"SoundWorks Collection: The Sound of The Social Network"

And so sound is important just in establishing that we're in a new place. will oftentimes go from one deposition room
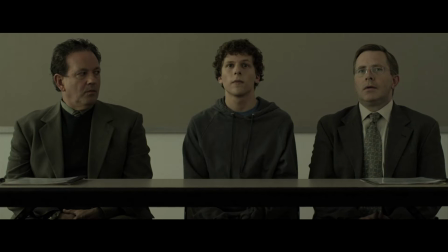(4:10)
to another deposition room and the cutting is so quick that if the sound wasn't there to create a vertical edge to say, okay, new location, okay, new location, the audience would be confused. So just sound helping provide the changes and shifts in backgrounds, letting the audience know where they are in time.
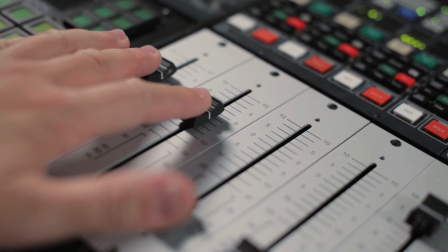(4:31)
We mixed the music for Trent and Atticus into the film, and it was really a lot of fun.
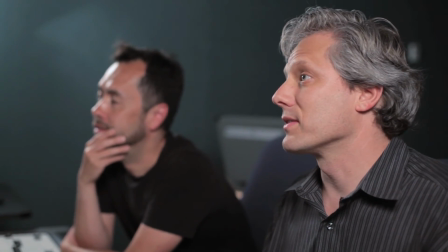(4:38)
They provided us with all these tracks to mix in, not just a fully mixed piece of music,
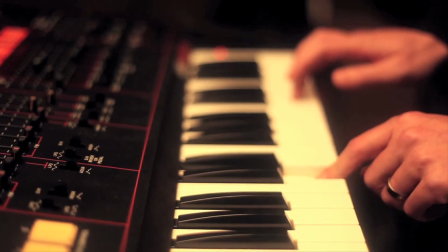(4:45)
but we have the drums separate from the bass, from the keyboards, from the percussion, from the synthesizers,
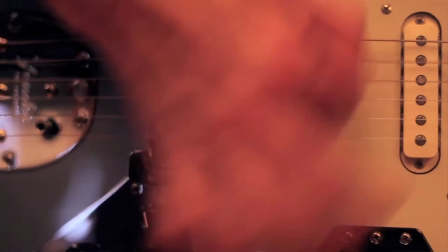(4:50)
the guitars, everything separate. So that allowed us a lot of flexibility to pan all the music in and around the speakers.
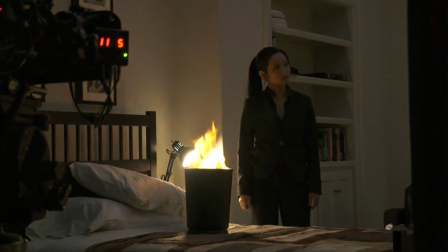(4:56)
And there's a scene in one of the reels where a girlfriend lights something on fire and we had fun panning just the hi-hats into the surrounds. So the music had a lot of interesting shape to it. When David first started thinking about this film, he was very excited about the notion of an electronic music score. The sense of synthesizers and computer technology and that sort of notion of circuitry and things being built were things that I think Fincher was excited about, and that's why he approached Trent Reznor for writing the music.
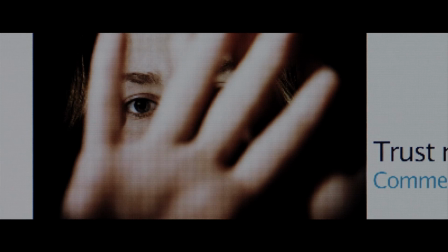(5:33)
And I think that the score and the electronic sort of sequencing part of it is the voice that adds to the sort of the building of what Facebook is. I've watched it a lot of times, as you can imagine, and I still find new things.
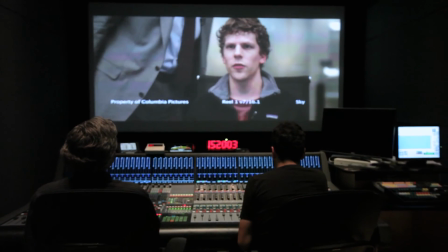(5:48)
And when we're mixing the film, we're still trying to place little tiny little beautiful pits of sound in there to help support that image and this film is so gratifying on so many different levels that we just enjoy working on it all day long.